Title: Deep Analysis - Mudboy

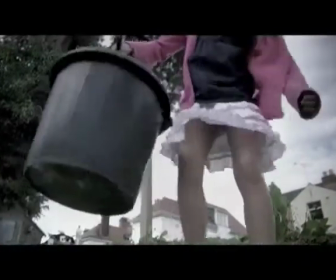Nick Penrake's Mudboy is a short film about a young girl called Mina caught in the middle of her parents abusive relationship and the absence of her missing younger brother.
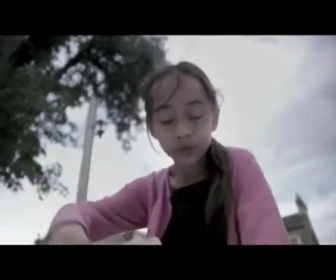During one of her parents' arguments she escapes to play in the back of her garden. However, she makes a chilling discovery.
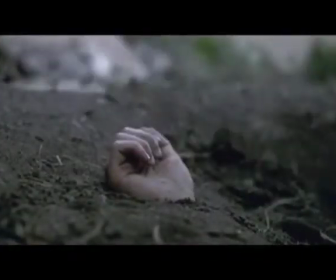Innocently and unknowingly she accidentally unearths her apparently missing brother's grave.
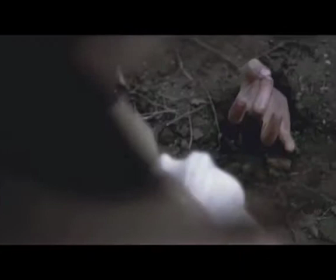Failing to accept that he is dead, Mina begins to imagine that he is in fact still alive, trying to get him to come inside and watch television.
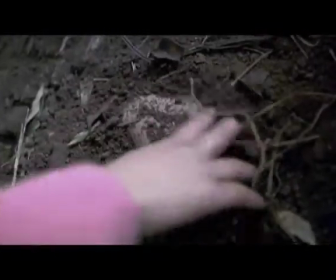All of this finishes when a police officer arrives and begins talking to Mina, eventually with her also discovering the body.
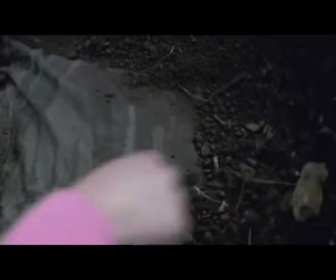The reality is then discovered as it is shown that the body of Mina's dead brother is still lying in the ditch.
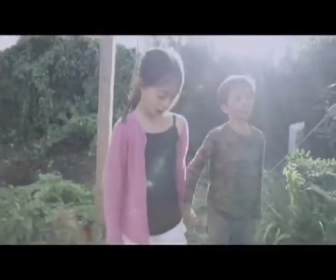Circular Narrative This film plays with the circular narrative a lot, due to the way the younger brother is portrayed.
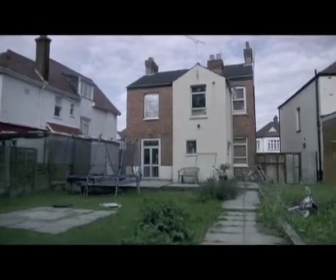At the start, it is established that Mina's brother is missing.
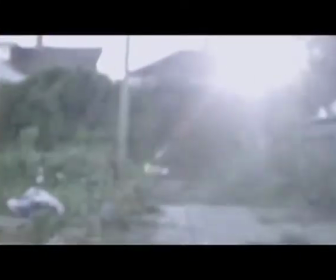Mina then goes on to discover that her brother was buried at the bottom of the garden, and begins to imagine him still being alive.
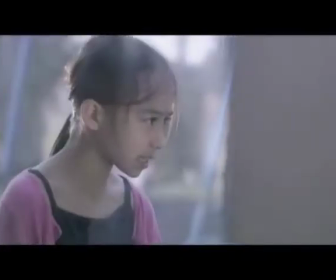This effectively brings Mina's character round into a circular narrative,
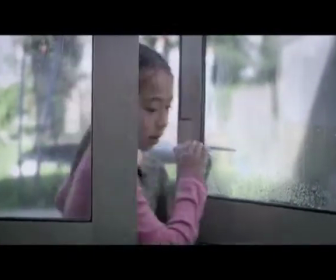as she herself has returned back to a point where she is basically with her brother.
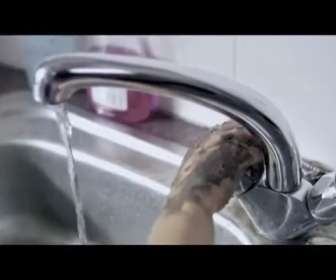However, there is a more overall circular narrative branching over the film.
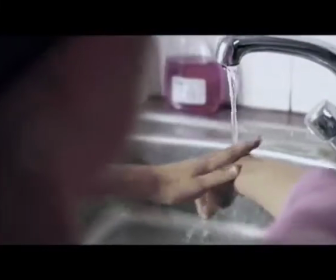As the film starts with the younger brother being missing, the brother then becomes found and becomes alive again, only for him to be dead again in the conclusion of the film.
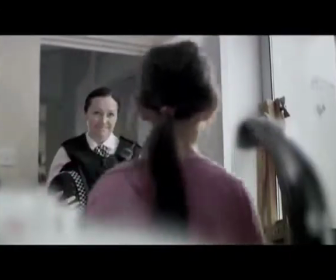Characters The main protagonist of the film is definitely Mina.
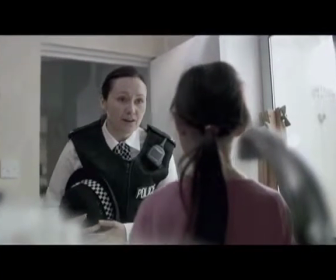Many of her emotions and feelings for her brother are subliminally shown through the dialogue she uses and how she acts around her brother and the adults.
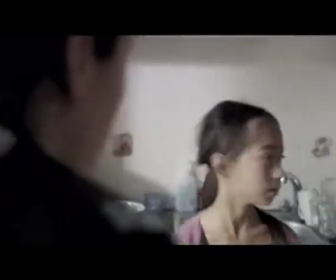The film definitely plays with the innocence of Mina as she, throughout the film, doesn't seem to ever grasp how big of a deal this is.
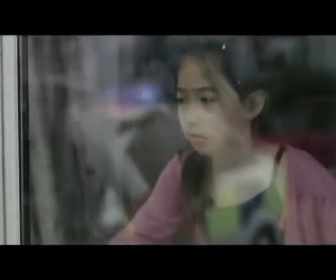When she finds her brother, she doesn't scream and run like an adult might but rather she pretends to play with him.
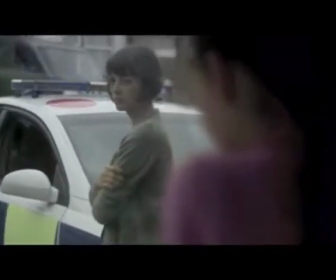This can face her character not just as innocent, but also caring as she looks after her brother, cleaning him up and inviting him inside.
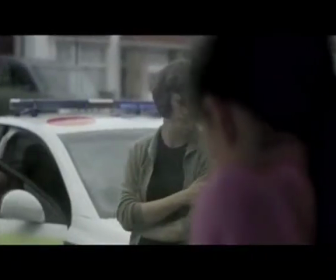Perhaps the most developed antagonist of the film is Mina's dad.
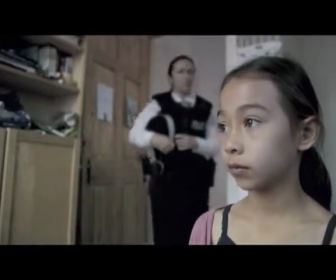While it is never directly addressed, it is assumed that he may have been involved in the killing of Mina's brother through what is said at the start of the film.
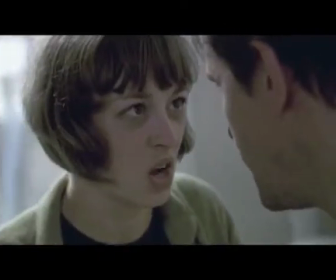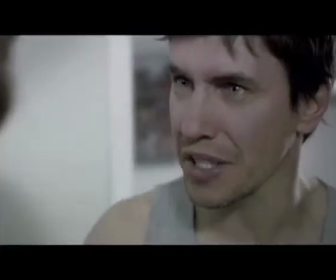any of them.
The tone he uses, as well as how he curses while his daughter is nearby,
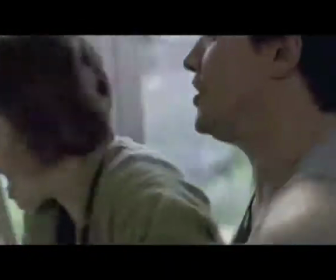shows that he is in fact the complete opposite of Mina, not caring for her or her mother and definitely not her brother.
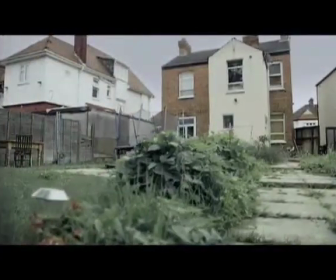The catalyst for Mudboy would have been the shovel Mina finds at the bottom of her garden.
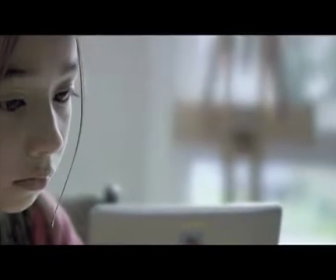If the shovel hadn't been there, Mina wouldn't have tried to dig up the garden, also meaning that she wouldn't have discovered her dead brother buried in the ground.
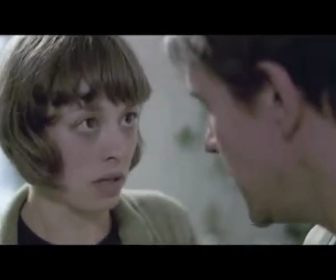Resulting in the later events where she imagines herself playing with her brother not happening at all.
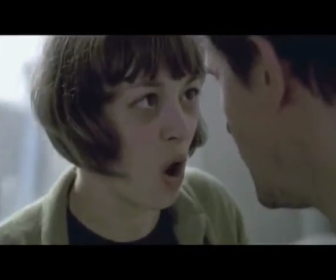Audience Expectations The audience's expectations are played with right from the start,
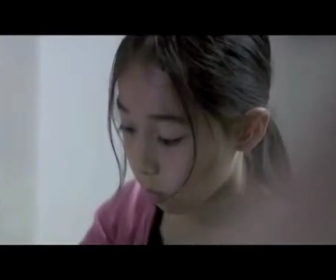because of the innocence of Mina being portrayed very clearly in the opening scenes through the way she acts out her parents' arguments with her toys.
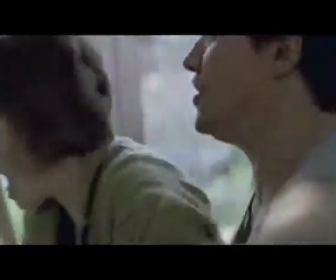The audience certainly wouldn't expect her to be the one to discover the body, nor would the audience expect such a relaxed reaction to that discovery.
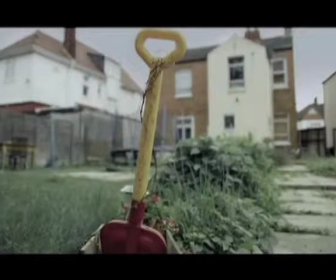Camera angles, shots and compositions. The film starts with an establishing shot of the shovel, with the house out of focus in the background. This illustrates an importance towards the shovel, planting the idea in the audience's head that it will become a significant part of the story.
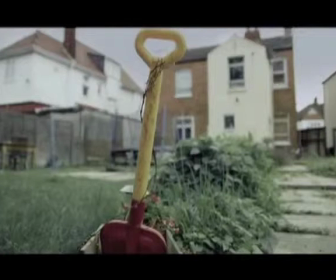It is rather important to remember that the shovel is later established to be the catalyst for this film.
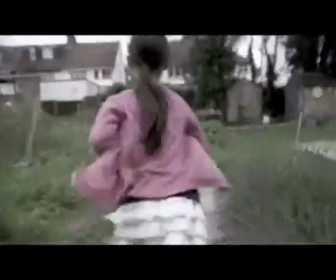A critical sequence of shots to draw attention to is when Mina is running away from her parents while they are arguing.
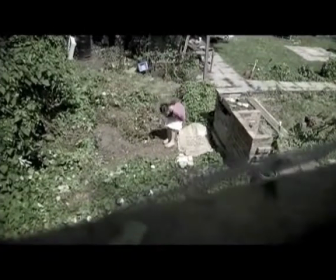The composition changes to be very fast-paced, featuring many shaky shots following Mina in order to highlight the panic of running away.
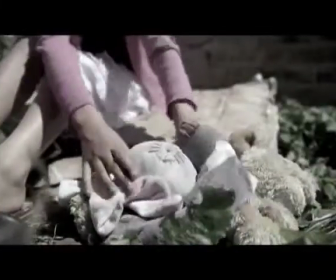After that sequence, the shot composition becomes a lot calmer and slower,
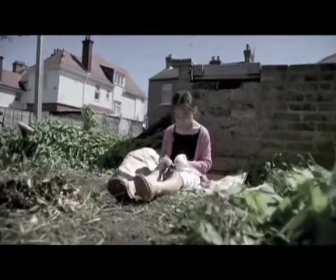in order to signify the peace Mina finds when running away from the fear her parents are creating.
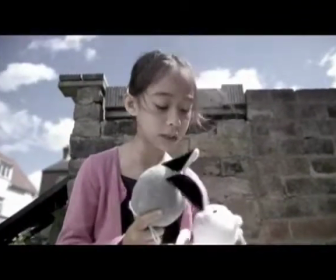Mise-on-scene. Mina's innocence is further highlighted through her clothing.
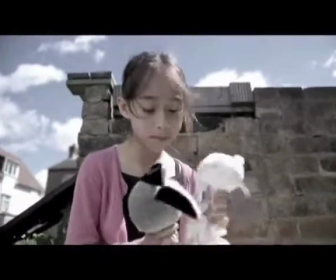She is wearing a light pink cardigan with a white skirt.
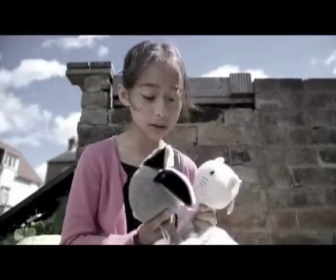This fits with what a stereotypical little girl might wear, therefore exaggerating her innocence and childlike nature.
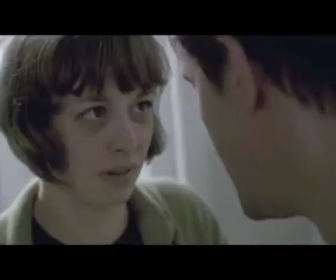The dad character however is shown to be very different through what he is wearing.
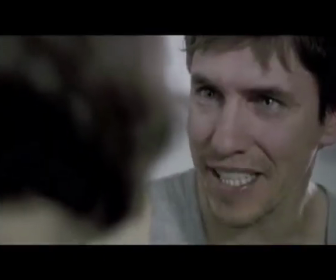He wears a dirty grey vest, demonstrating that he doesn't particularly care for his appearance or hygiene.
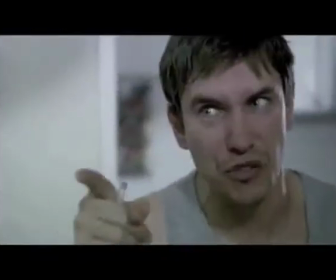The bags under his eyes signify a lack of sleep, perhaps because of how he has had to deal with the guilt of being responsible for a broken family.